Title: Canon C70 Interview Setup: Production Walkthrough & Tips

Hi, it's Zach with Meridian Media. We're here on set today and I just wanted to show you our process for getting set up for doing video interviews. We came into the room and we realized that probably the prettiest parts of the room are these long windows along the side.
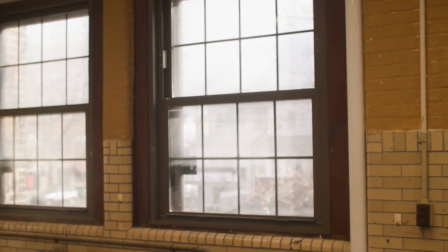21s
And we thought that maximizing those windows so that they can kind of create some leading lines along the edge of our frame, and just the repetition of having multiple windows in a row gives a nice kind of like pleasing aesthetic along the edge of our frame.
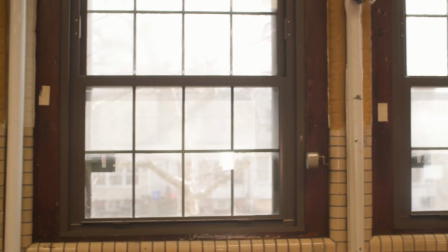38s
So we wanted to work with that.
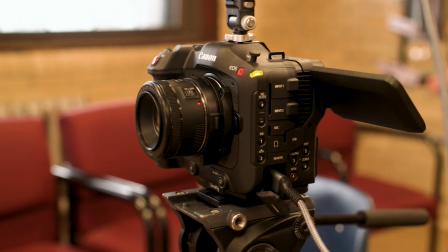43s
So we have a 50mm lens on here, which is what we're using for our interview.
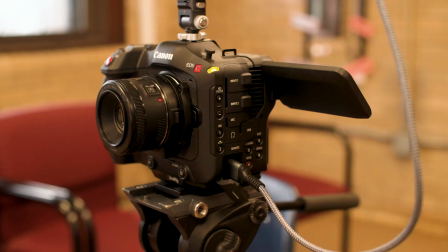50s
And the aperture is set to f2, which will create a really shallow depth of field.
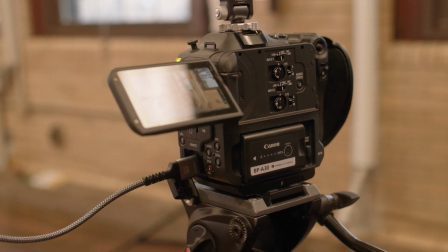56s
In order to open up that far, we actually have added 2 stops of ND and kind of create this nice, pleasing, soft background.
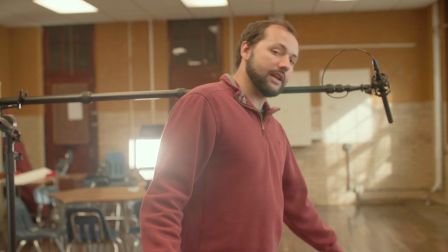67s
We have our subject sitting in this chair for the interview.
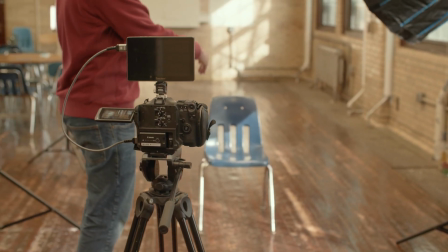71s
Our camera is camera left of our subject, which means that when our subject is sitting in here,
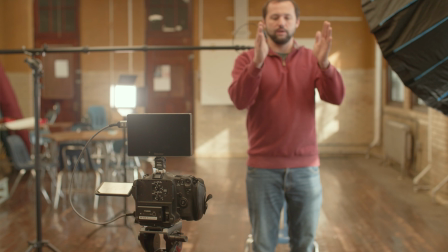77s
what we really want is for the subject to be looking at this other chair,
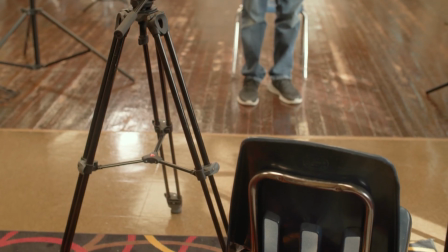82s
which is where our interviewer will be sitting and prompting the interview questions.
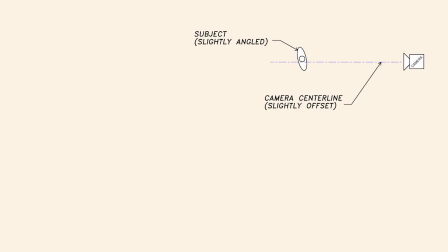88s
And the reason that we're offsetting it here is so that
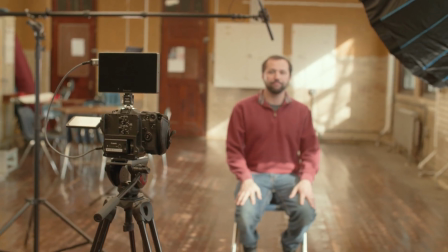92s
when our subject is sitting in the interview frame, they're looking a bit this way.
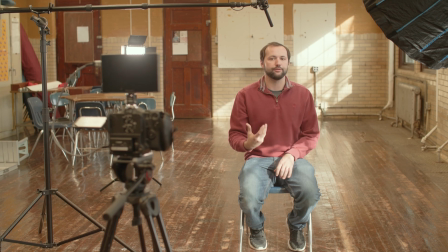99s
It's making sure that the shadow side of the face is oriented toward the camera so
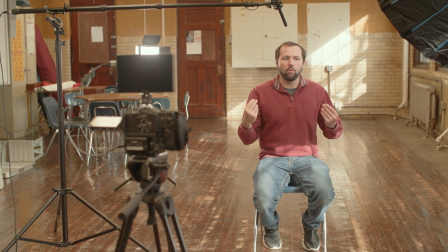104s
that we get a little bit more of a dynamic image.
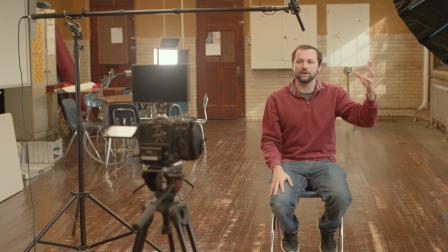110s
This highlight that's coming off of the softbox, if we are facing this way,
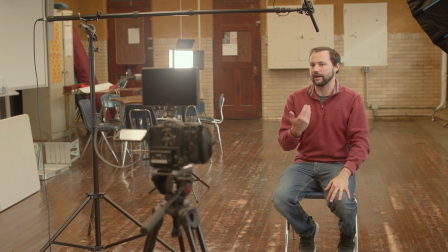114s
this would be the primary side of the face that's facing the camera, and it would just flatten it out.
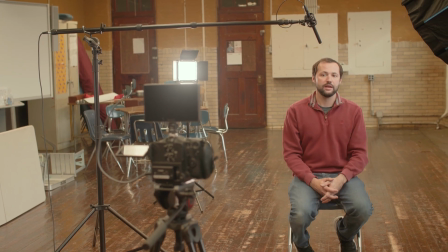121s
It would not be as interesting, but when we orient the darker side of the face toward the camera,
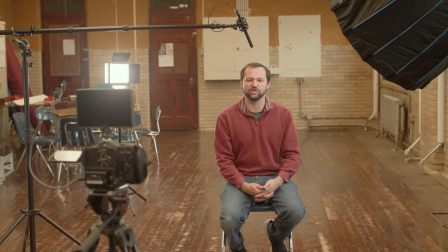127s
we get some nice contrast and just looks more pleasing of an interview frame. So for our interview lighting, we're working with a pretty basic 3-point lighting setup.
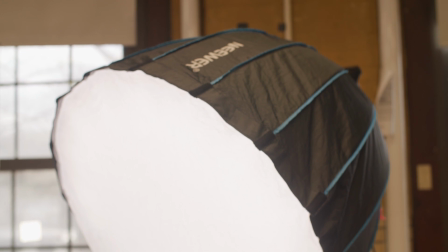141s
We have our key light over here, which is oriented coming from the same way as the window light.
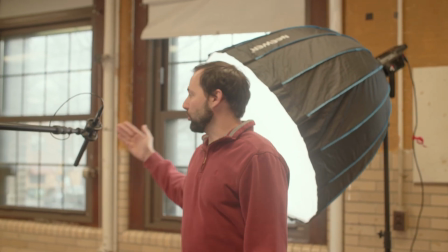147s
So because we're gonna be getting some light spilling through the background and we're gonna see the directionality of the sun coming through these windows,
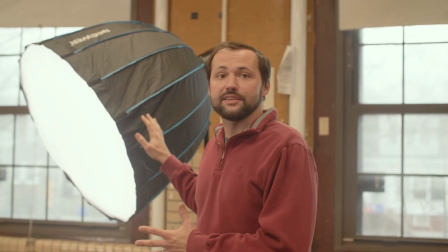156s
we wanted to make sure that our key light was oriented to simulate that natural daylight spilling in.
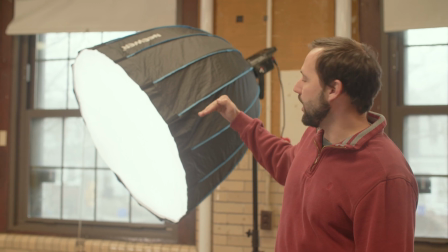162s
So we have our key light set up here, and we have it at about a 45-degree angle so that when our subject is sitting in the seat,
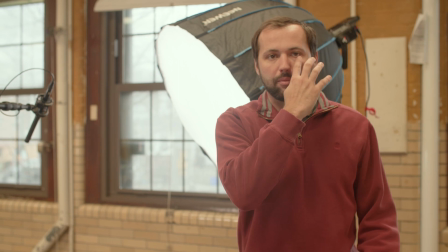169s
we are going to be getting a bit of that Rembrandt patch.
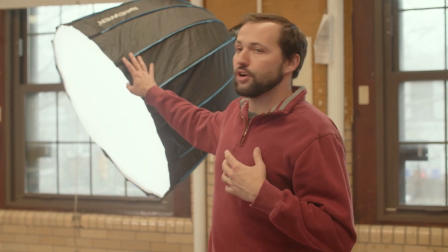172s
You know, we want a nice soft lighting from our softbox hitting one side of their face and wrapping a bit.
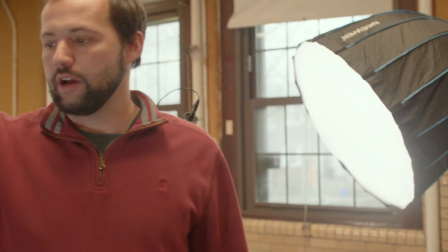181s
Because it wasn't wrapping quite enough, we added an additional fill light.
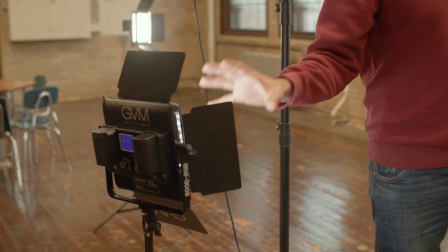185s
So we have this LED panel that's also set to daylight, 5600 Kelvin, and this is set up opposite of our key light so that it is filling
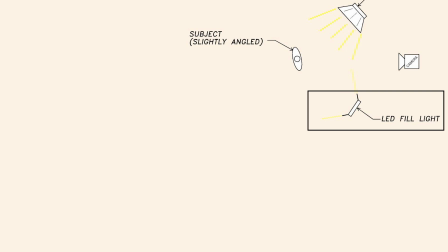196s
in some of the harsher shadows that we were getting on our subject's darker side of the face. We also have a kicker set up in the background. So we actually have this light heated up a bit.
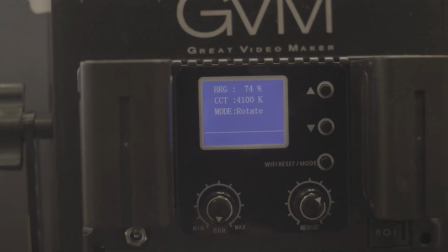207s
So this is at 4000 Kelvin. This will be a warmer color temperature than our other 2 lights. And the purpose of this light is just to provide some kick on the back shoulder of the dark side of the subject, just to help separate them from the background more and create like a consistent highlight on their shoulder to make sure that even if the light is changing behind them, that our subject lighting is nice and stable throughout our interview frame.
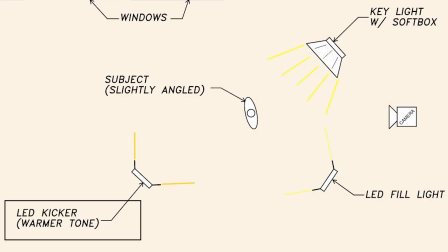237s
So in choosing to put this light at 4000 Kelvin and having a little bit warmer of a color temperature, we're just creating a little bit more color contrast in our lighting setup. This is the background of our interview frame, and we know that over the course of the day,
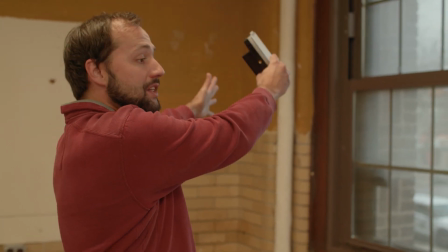255s
the sun is going to travel from this side of the room to that side of the room.
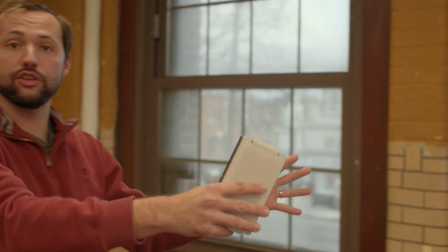259s
So the lighting is going to be inconsistent in the directionality of it coming through these windows.
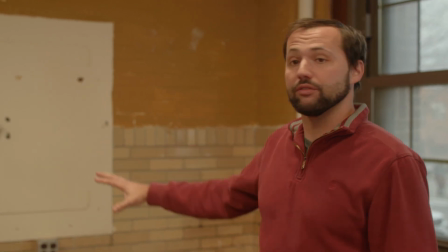264s
In order to make sure that we have a nice splash of light in the background, even if the sun goes behind a cloud,
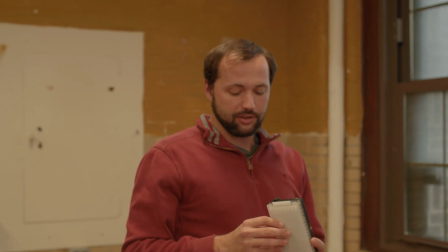270s
we are using a small aperture LED light, and we actually have that turned to
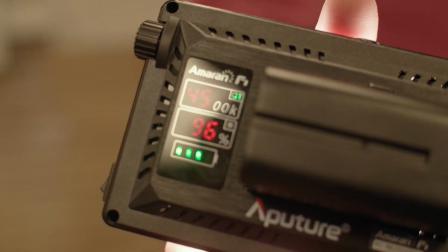277s
4500 Kelvin because we like adding a bit of warmth in the background here.
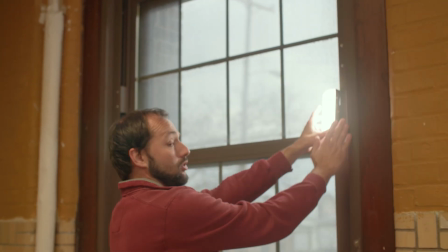281s
And we're just gonna, luckily there's a little bit of a ledge here. So if we sit this in the right spot,
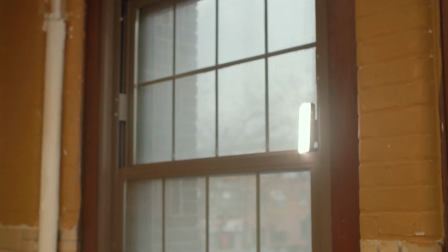287s
it's hidden by the frame of the window and just creates a nice directional splash of light on the background.
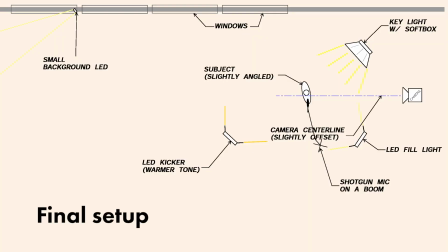Thanks for watching this behind the scenes production video. I hope you can take something from it and apply it to your own work. If there's any video topics that you'd like us to cover in the future, let us know in the comments. Thanks.